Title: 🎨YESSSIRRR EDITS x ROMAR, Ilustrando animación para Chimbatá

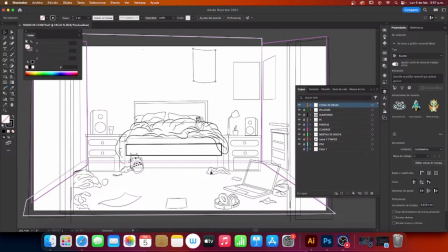Entonces, como ya les había dicho, aquí va el personaje principal que viene siendo nuestro artista.
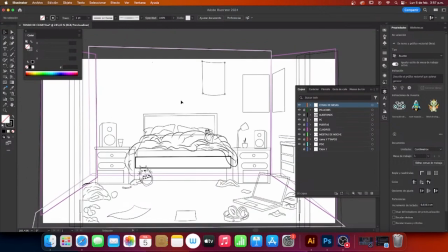Y faltaría pues llenar esta parte que está aquí de la pared del fondo para ya así darle composición y darle equilibrio a la imagen y poder decir no hay mal de este lado ni hay mal del otro lado,
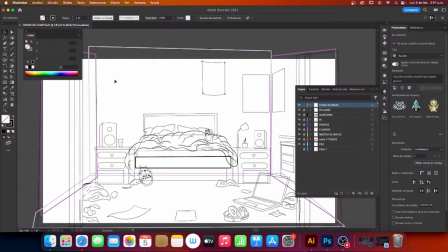sino como que todo está equilibrado. Visualmente todo va a estar equilibrado.
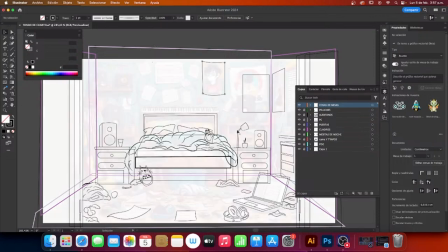Entonces aquí podemos mirar nuestra imagen de referencia. Podríamos, no sé, sacar de pronto esta repisita que está aquí.
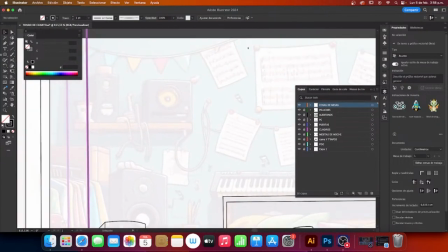Que me parece súper minimalista y pues llamativa como tal. Hagámoslo. Señalemos nuestra capa de. Pongámoslos en mesitas de noche. Entonces.
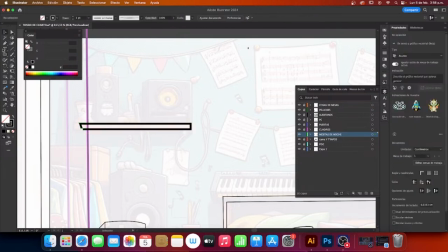Señalamos y seguimos trazando aquí. Esta parte de aquí abajo sería lo que es la parte de sombras. Ya van a ver, le va a dar cuestión de perspectiva.
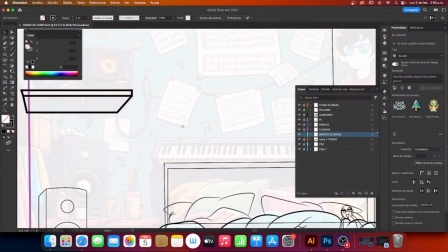Y podríamos colocar, no sé, otros elementos que vamos a estar viendo más adelante. Los cuadros, los póster.
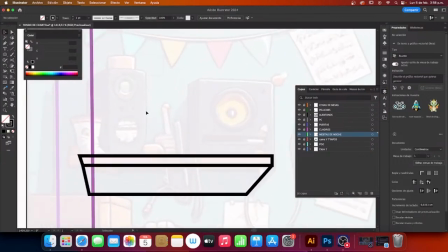Y podríamos poner quizás un parlante pequeño. Como este que está aquí, me parece súper bueno.
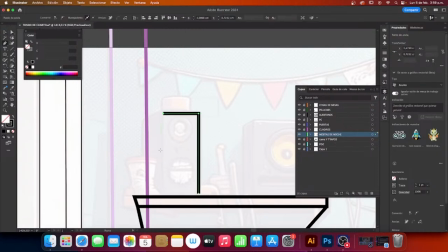Bien sabemos que la persona vive de la música, vive su música, y pues la idea es que esté contextualizado todo.
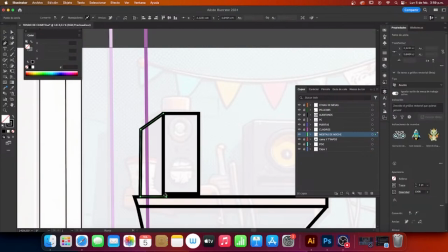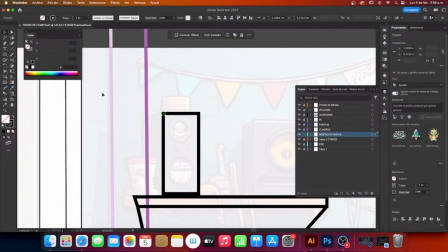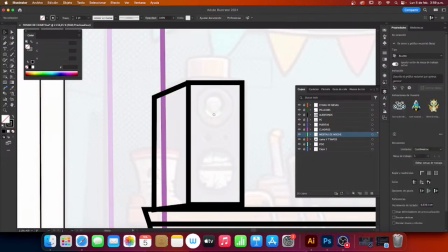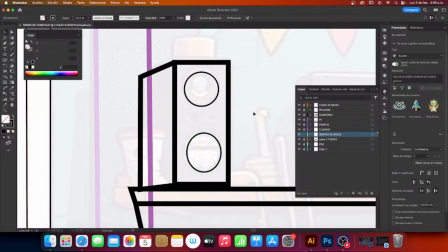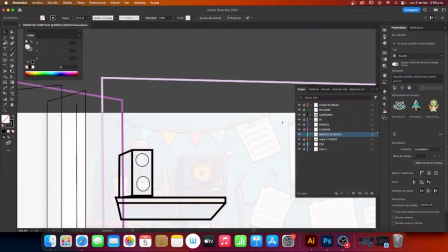Estas banderitas me parecen súper súper buenas, no sé, siento, vamos a ver cómo se ve. Siento que le daría un toque ya un poco más creativo. Quedarían pues muy bien aquí.
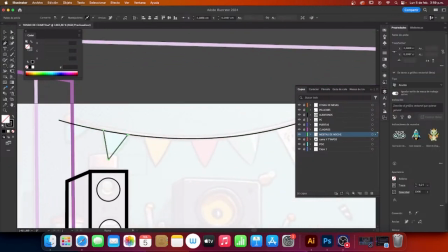Trazamos.
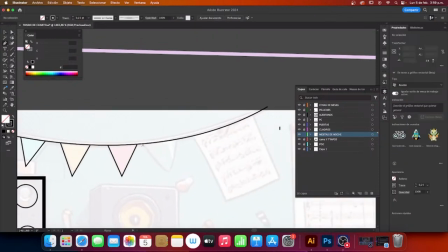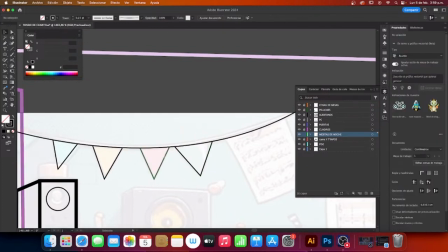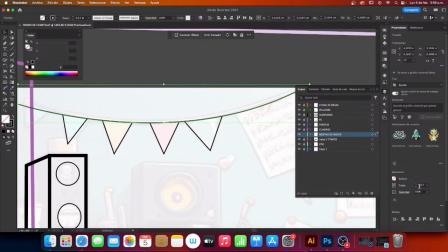Vamos a
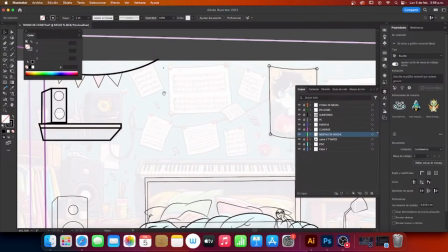exacto. Vamos a desactivar la capa de referencia a ver cómo se ve.
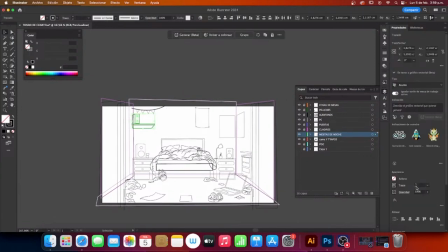Aún así siento que le faltan. Algo aquí. Le falta algo aquí. Y pues no sé, eso se irá viendo pues.
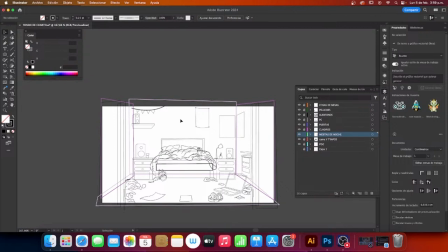Mientras que el trabajo avanza, la idea pues que es ya ir rellenando este espacio de aquí. Ya como les habían dicho, aquí va un póster de Naruto, un póster de One Piece, aquí va un póster de lo que es lo que fue su álbum anterior.
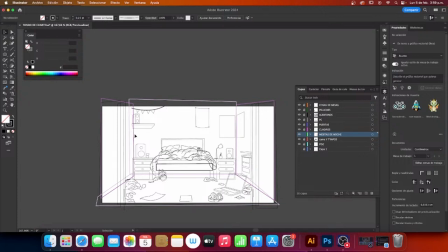No sé, tenemos pensado hacer una ventana.